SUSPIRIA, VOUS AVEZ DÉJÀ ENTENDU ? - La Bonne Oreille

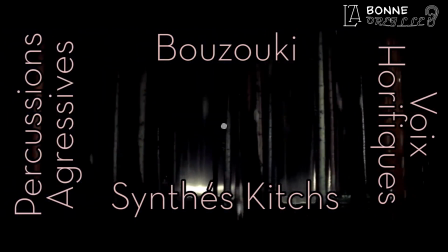(4:19)
Bouzouki, voix horrifique, synthé un peu kitsch et percussions agressives, voilà un cocktail bien stressant qui va nous accompagner pendant tout le long métrage.
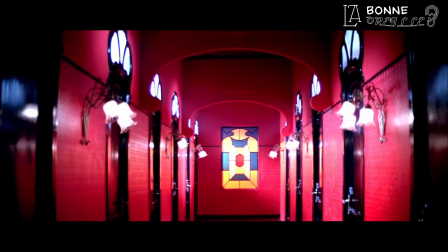(4:25)
Parce que oui, c'est cette musique qui rend l'ambiance de Suspiria si particulière. Prenez cette scène, on commence par un peu de yodel parce qu'on ne voit pas pourquoi on s'en priverait.
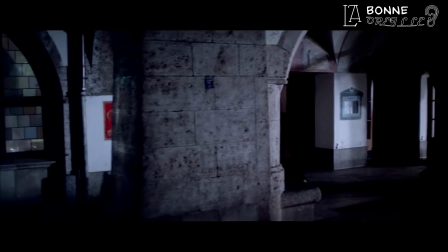(4:34)
Et après ça, on va suivre un homme qui se balade tranquillement. Aucun problème à l'horizon, donc pas de musique.
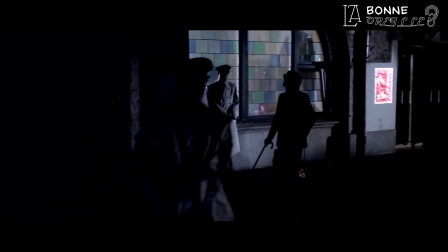(4:41)
Puis on va entendre la fameuse boîte à musique alors que rien ne paraît suspect.
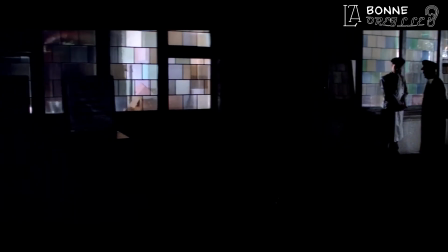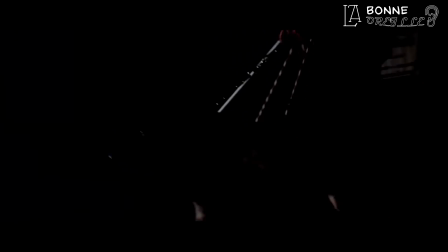(4:50)
Il n'y a pas d'élément d'horreur à l'image, tout est normal, mais cette musique est un indicateur pour le spectateur. On sait très bien qu'il va se passer quelque chose.
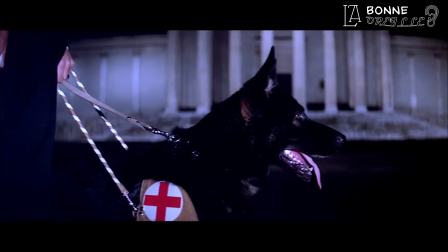(4:57)
Une autre musique encore plus stressante, mais avec plus de voix et de percussions, va arriver quelques secondes après, pour nous signaler que cette fois, c'est sûr, le mal va arriver.
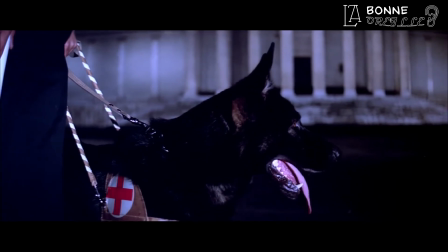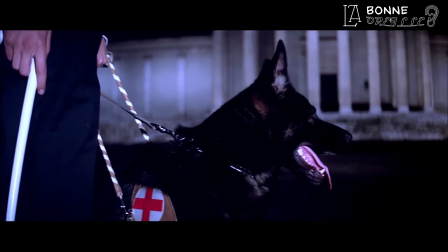(5:11)
Et évidemment, au final, attention aux âmes sensibles et à ceux qui ne veulent pas de spoil.
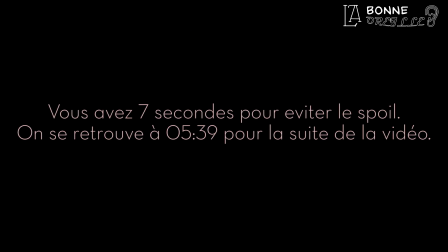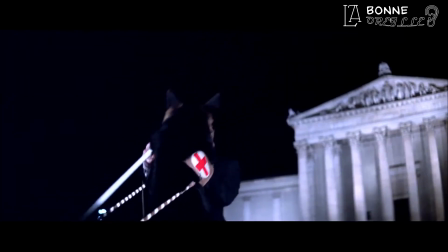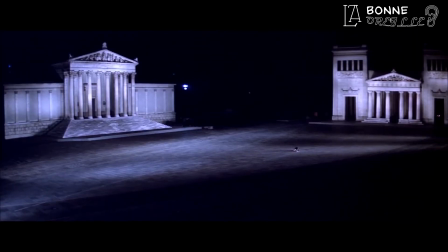(5:29)
C'est là toute la réussite de Suspiria. Le son et la musique sont magnifiquement utilisés pour servir son ambiance.
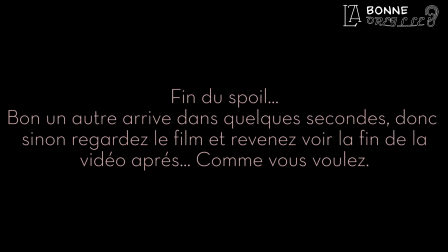(5:35)
On reconnaît le film juste avec ces quelques notes. Après, forcément, on n'a pas ça pendant tout le film.
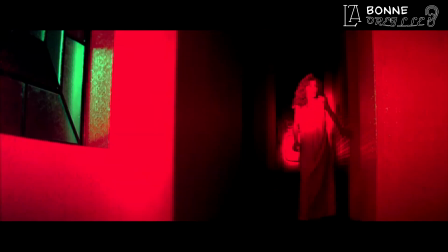(5:41)
La tension est également mise en place grâce à des dialogues et des moments de vie on ne peut plus banals. Les titres de Goblin vont être utilisés pour marquer l'étrange, et leurs synthés sont tellement puissants que le choc fonctionne.
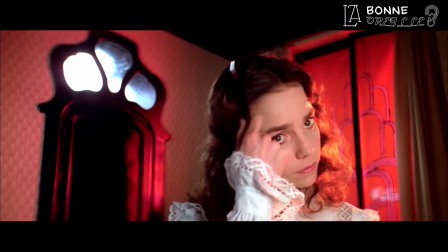(5:50)
Allez, regardez cette autre scène. Le silence règne en maître, rien d'anormal. Mais on sent très bien que quelque chose paraît étrange.
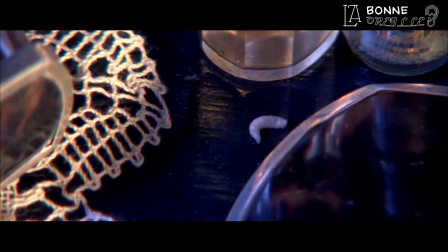(6:03)
Et d'un coup...
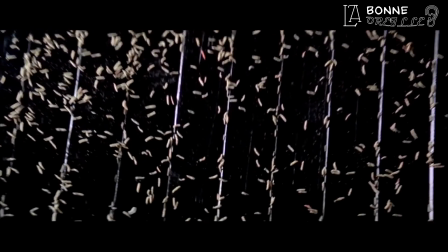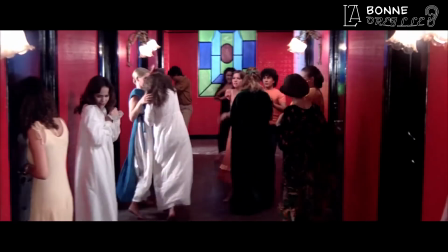(6:10)
leurs synthés sont d'une violence. Ça peut paraître un peu daté comme style aujourd'hui, pourtant ça reste grandiose.
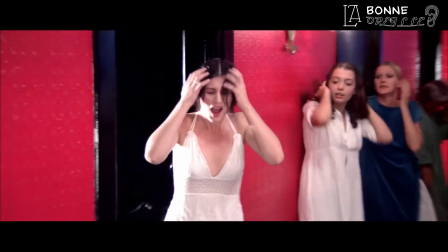(6:15)
Et il ne faut donc pas limiter Suspiria à son thème principal. D'accord, il est énormément utilisé dans le film.
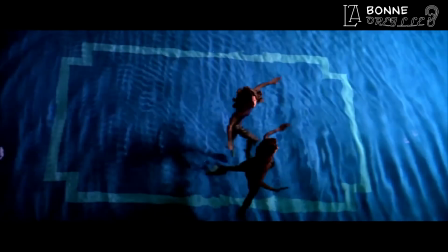(6:20)
Mais les autres morceaux fonctionnent tout aussi bien. Un petit dernier avant de se quitter. Dès le début du film, on veut nous faire comprendre que tout n'est pas normal ici.
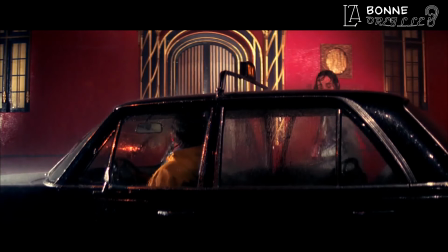(6:26)
Et pour le faire, on n'utilise aucun dialogue. On a plusieurs minutes avec cette pluie, on a le thème principal, mais ça suffit pas.
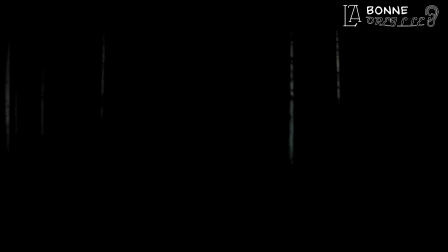(6:32)
Pour marquer à la fois ce que l'on voit à l'écran et plus simplement l'étrange, on a une autre musique composée de chœurs, de synthés et de percussions évoquant de la pluie qui tombe sur du métal.
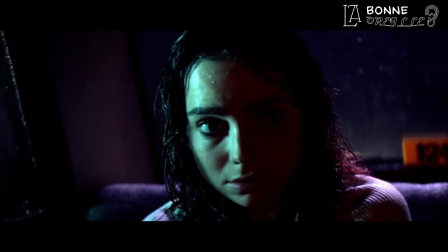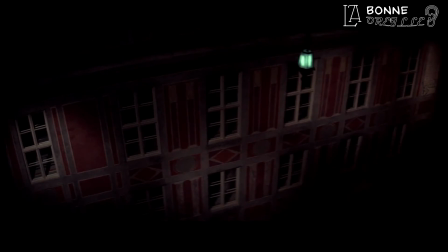(6:47)
Encore une fois, c'est parfait. Il ne se passe pas grand chose à l'image, mais le film nous emmène avec lui, simplement avec ses quelques notes.
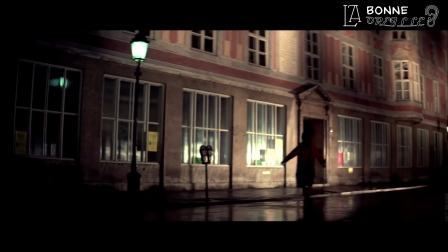(6:52)
Il n'y a pas besoin d'avoir des dialogues explicatifs pendant 3 heures. Le propos du film passe par le son, et le spectateur comprend très facilement le message qui lui est destiné.
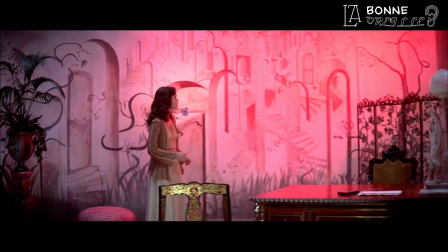(6:59)
Je vois sincèrement pas comment Suspiria aurait pu exister sans les musiques de Goblin. Leurs thèmes font partie du film et on ne peut pas les remplacer. J'ai appris qu'un remake était en projet.
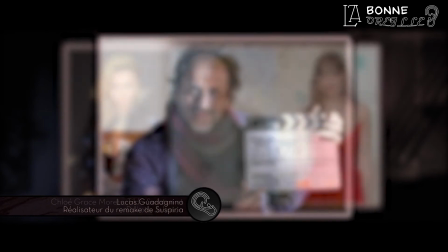(7:07)
Un réalisateur italien pour s'occuper du titre, des actrices de talent au casting, c'est déjà des bons points.
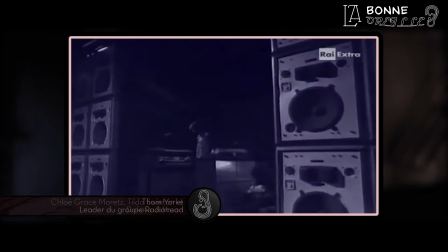(7:12)
Mais c'est plus pour le son que ça m'inquiète. Comment passer après Goblin? Pour la BO, ce serait Thom Yorke, le chanteur de Radiohead, qui devrait s'en charger.
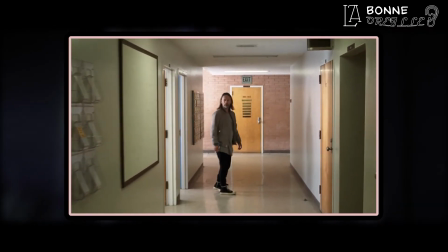(7:19)
Alors j'apprécie beaucoup lui et son groupe, mais comment faire pour ce remake? Proposer des titres totalement nouveaux, s'inspirer de l'original ou faire un vulgaire copier-coller?
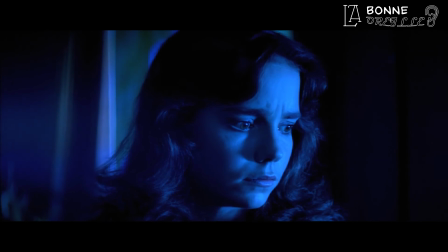(7:26)
Parce que, encore une fois, comment dissocier Suspiria de son thème principal? Et des autres thèmes d'ailleurs. Même si je suis curieux de voir le résultat, ça va être très compliqué de contenter tout le monde.
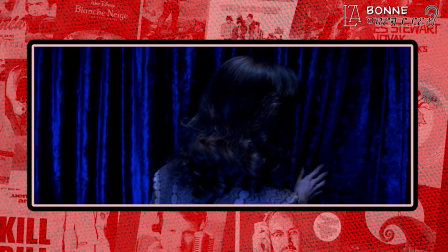(7:34)
En attendant, foncez voir et écouter le Suspiria de Dario Argento.
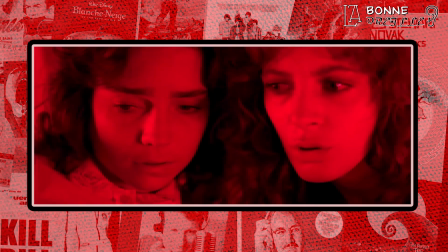(7:38)
J'ai pas pu parler de tout parce que faut pas que la vidéo dure 3 heures non plus, mais une partie de l'intrigue se base aussi sur les sons, sur ce qu'entendent ou pensent entendre les personnages principaux,
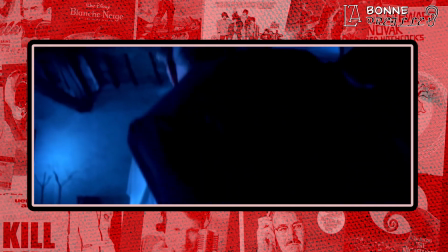(7:45)
et donc ce qu'entend le spectateur. Ajoutez à ça les musiques et vous obtiendrez un des plus grands traitements sonores dans un film d'épouvante.
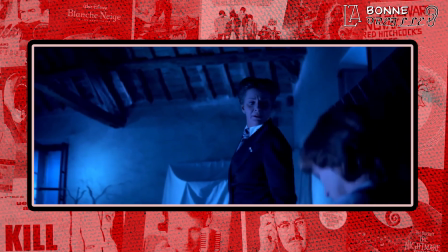(7:51)
A vous de tenter l'expérience et vous verrez si ces terrifiantes mélodies ont un effet sur vous ou non. Quant à nous, on se retrouve dans 2 semaines pour la dernière vidéo de cette série d'été.
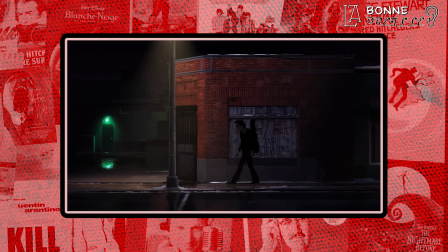(7:59)
Après avoir parler de jazz, d'un film original, d'un documentaire et de musique d'horreur, comment vais-je terminer tout ça?
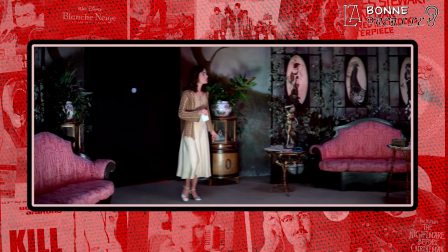(8:04)
Vous le verrez dans quelques jours. Donc laissez-moi vous remercier d'avoir regardé la vidéo et vous dire à très très bientôt sur Il était une chaîne pour une nouvelle vidéo.